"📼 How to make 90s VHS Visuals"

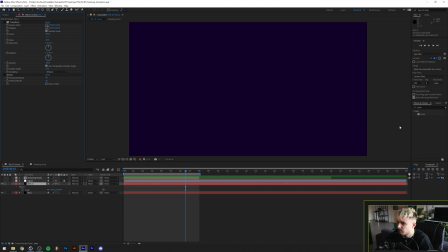496s
The one thing I did was I put a transform effect on it, so you can just find that here. And instead of like scaling it or anything, I just skewed it, as you can see here. And the skew is at 30, as you can see here. You can also rotate this if you like, and I'm pretty much fine with this one.
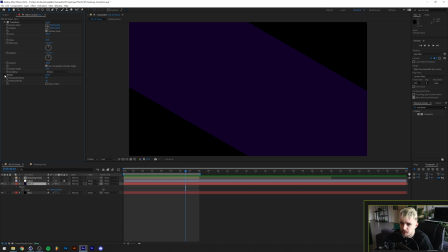515s
And the next thing I want to do is pixelate this a little bit. So if we click on the mosaic here, it's also findable under effects and presets. This basically pixelates this so that the diagonal lines will be blocky. You know, give that like old school effect a little bit. And finally, lastly, I just went with another signal adjustment layer here.
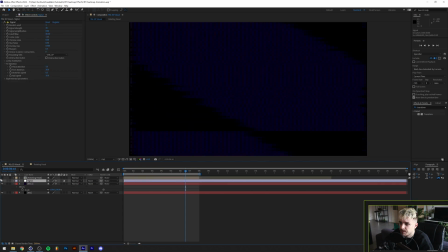534s
As you can see, if we up this. So there is one thing that I did here to animate this, because as you can, if we play this, you can see that it moves down. And the way that I did this is if you use the signal plugin here, you can go to TV distortion and the roll speed.
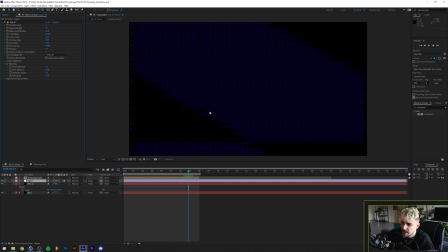550s
I just put this at 10, and this basically makes it so that the screen like kind of flips and gets pulled downward, as you can see in old TVs usually. You know, if we play this right now, you can kind of see what's happening here. So yeah, let's just take one more look at it.
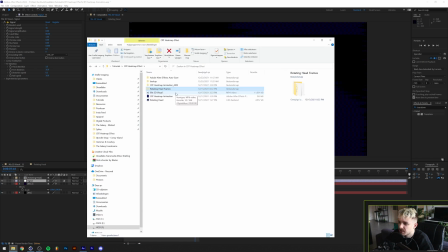566s
I'll just take the render video because it's kind of hard to load it in After Effects right now.
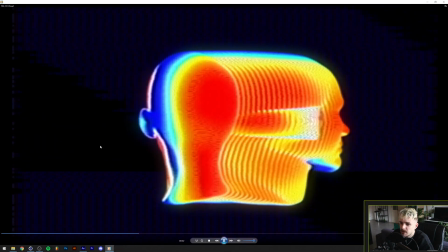572s
But yeah, as you can see in the background, we get that subtle like rolling effect.
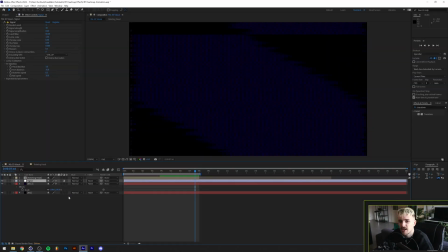578s
Yeah, super happy with how this turned out. And a lot of you guys asked me for this on Instagram to show you how I made this. So yeah, that's a quick project breakdown here. I hope this was useful. If you want to get the project file for this, you can get it through my Patreon.
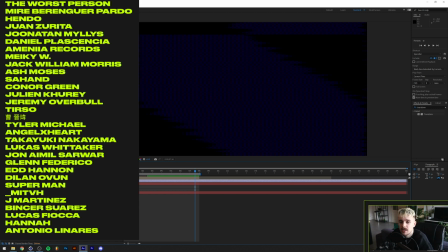591s
So if you don't know what my Patreon is, basically this way you can support the channel so I can make more tutorials, And
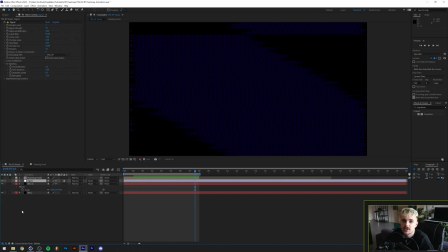598s
if you become a patron, you'll get access to all of the project files from all of my tutorials, a 15% discount in Dreadlabs web store, and an exclusive Discord role.
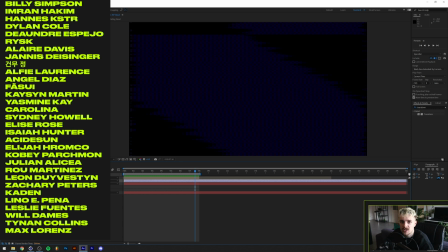605s
If you go 1 tier up, you'll also get access to the Starting a Clothing Brand series, where I have full videos on how to start a streetwear brand from scratch.
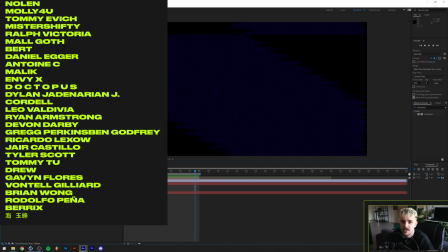611s
This also comes with a couple of project files that are exclusive to that tier, so if you're interested in that, I would suggest you go 1 tier up in my Patreon.
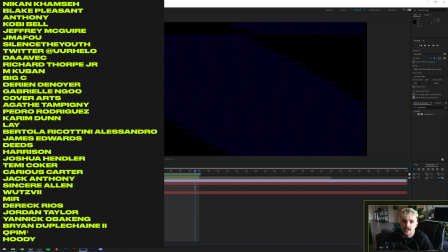619s
So yeah, big shout out to my Patreons. If you want to become one, there's a link in the description. If you have any questions, please let me know in the comments, or you can join us on Discord. And with all of that being said, this was Tom from Dreadlabs tuning out. Thank you so much for watching, and I'll see you guys in the next video.